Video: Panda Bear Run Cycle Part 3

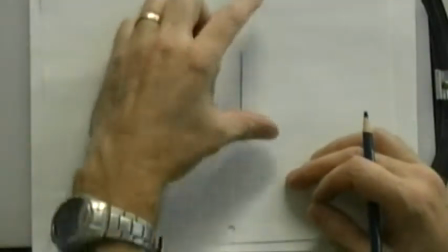[4:05]
my line is simply compressing turning into an S and then popping back out of it again okay it's like
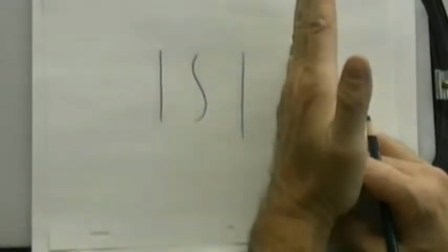[4:12]
I'm going from here and I'm going like that start stop in between
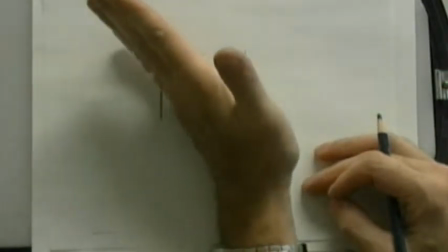[4:20]
it's that action or it's going from here and I'm going like this and I end up like that okay so my
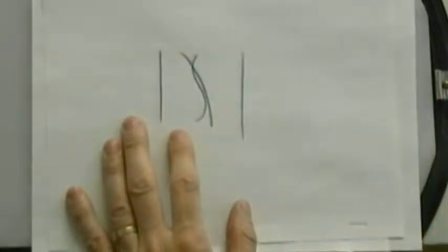[4:26]
in-between could be like this but then you have to decide what
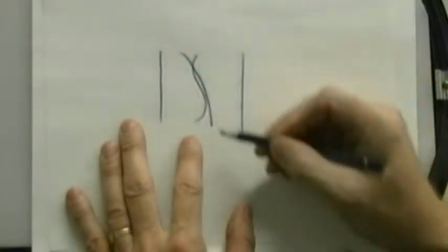[4:31]
part of this line is halfway right now physically
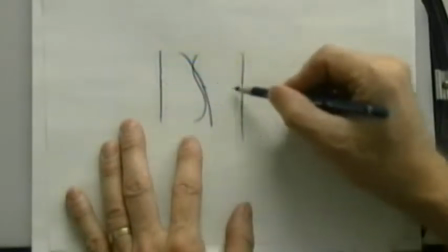[4:36]
this is the halfway point between here and here mathematically that's halfway this
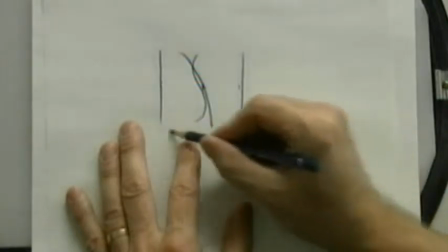[4:41]
is not halfway because you can see the distance between the two it's not halfway is over here so it's
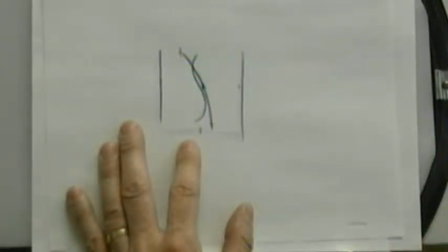[4:46]
slightly further forward. This is not halfway, so that means that as it moves from one position to another, there's a drag, there's a pull.
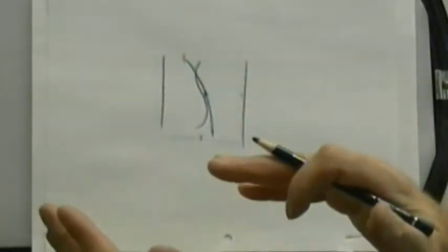[4:55]
Part of it is moving faster, part of it is moving slower, part of it is moving exactly halfway.
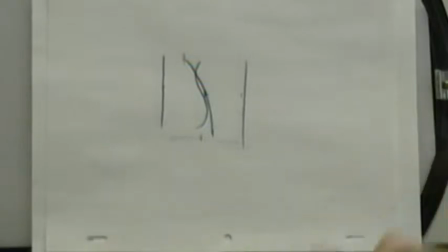[5:00]
So here's again where we make decisions of where we put our lines. A halfway is not necessarily a mathematical halfway. It all depends on how you want it to get there. And this is where your analysis of the action comes into play.
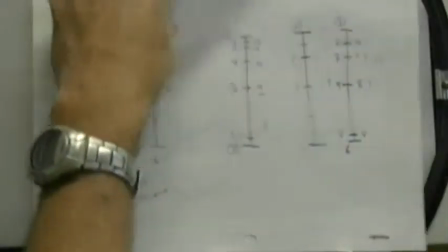[5:16]
You have to know in your head what it is that you want your character to do from one position to another.
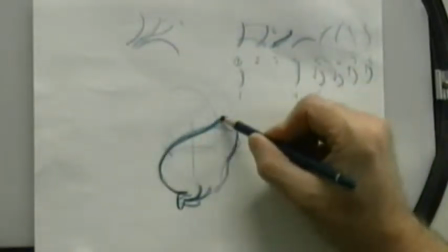[5:22]
Not to say that you can't modify it as I did here. You can modify it at any point you want.
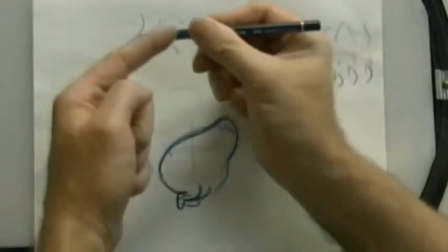[5:27]
Because who's in control of the pencil? Me. I am.
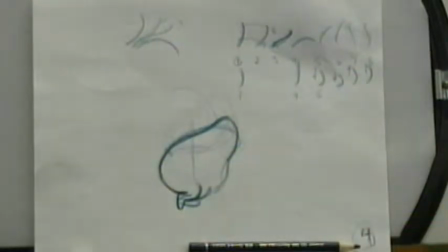[5:33]
I control this pencil. I can't just put the pencil and go, animate. Come on, animate.
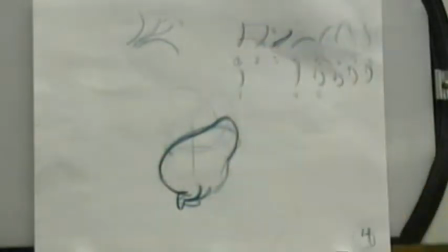[5:41]
It's not going to do it. I control the pencil. So therefore, I make the decisions.
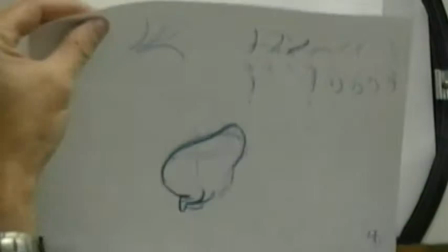[5:48]
I can make my decision at any point in time I want. I could take this drawing and go like it, I'm going to change it, and do a new drawing.
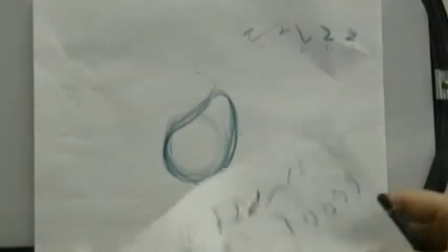[5:57]
That's my decision. If it makes it better, then that's the good. Okay?
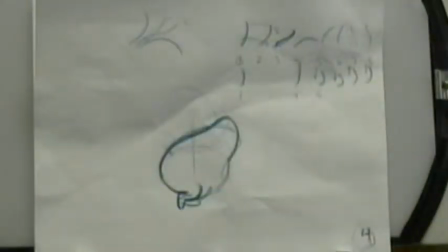[6:03]
So, don't be afraid to make changes and decisions midway through your drawing.
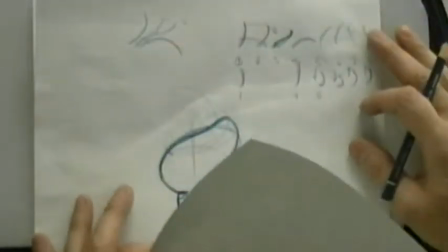[6:09]
Don't be afraid to take all the drawings that you've done, that you've slaved on for five and a half hours,
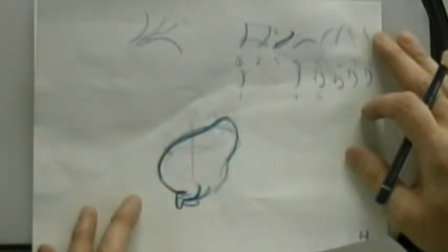[6:15]
and go, this is not working, and scrap it, and start all over. Happens all the time in the industry when you're working on stuff. If you work away at something and your director looks at it and they go, you know what, that's just not the way I want it, and there's nothing you can salvage within that.
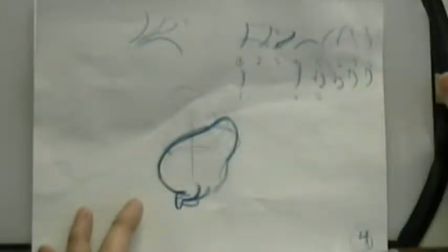[6:35]
They'll say, throw it out, start a game, and you do. You start all over.
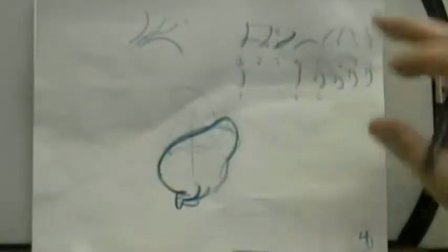[6:40]
In some cases, you can take things and modify them, maybe keep one or two poses that really work in it, and then go from there.
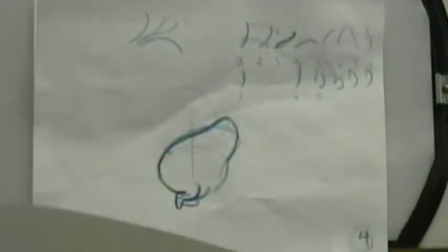[6:47]
But sometimes you don't. You just scrap the whole thing.
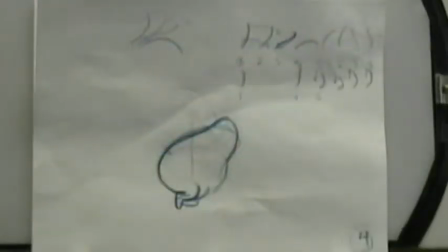[6:51]
Okay, so now what I want to do is I want to get from this position here to this position over here.
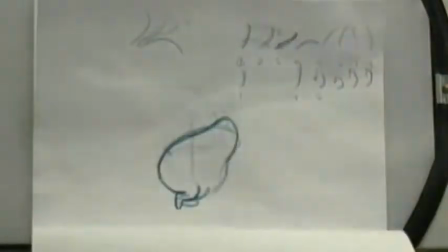[7:00]
So now I have to decide how many drawings I'm going to have in between number four and this drawing here, whatever that drawing is.
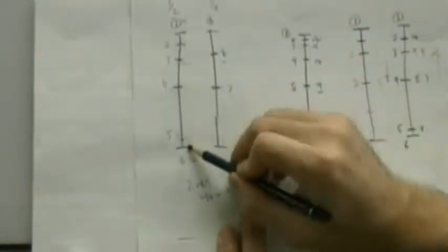[7:06]
So if I look back at my timing chart, here's my timing chart here that i was going to go with originally number five if i make this one number six here
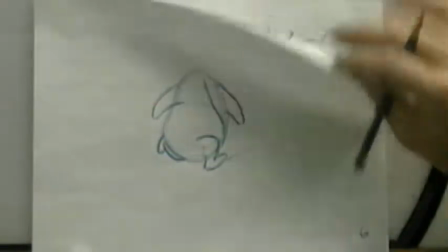[7:15]
i need number five in there so i've got a one single in between between these two here
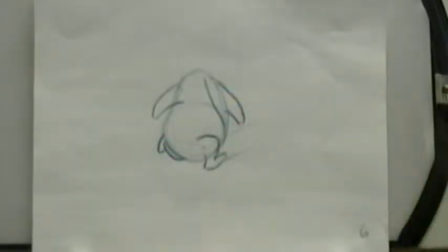[7:21]
to decide how fast or how slow this is going to go so i indicated that i wanted a favor there which means that i'm closer to this position here
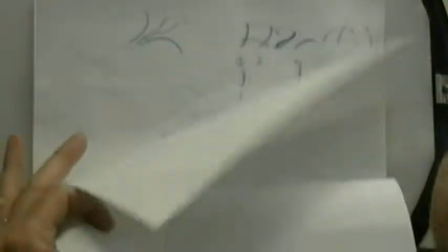[7:29]
i'm going to ease up into it so i'm going to go from this position here up into this position here so
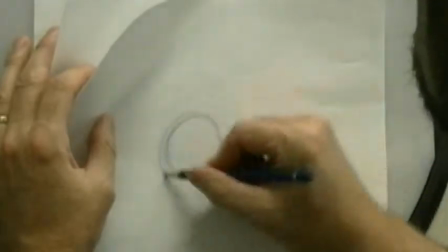[7:37]
i'm going to put a little bit of a stretch on this and
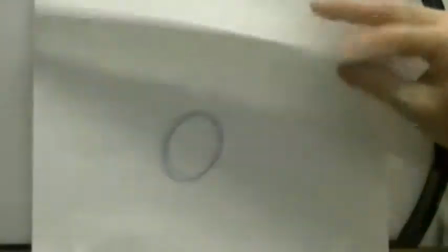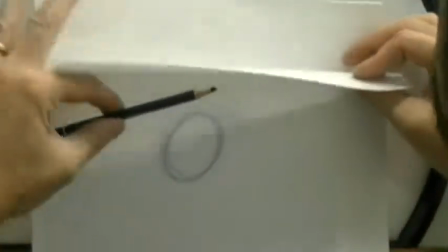[7:47]
I've got to get that body curling up.
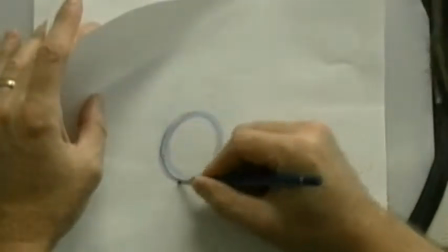[7:49]
Now what I want to do here again is this is the decision that you can make at this point is going from this low position down here to this high position here.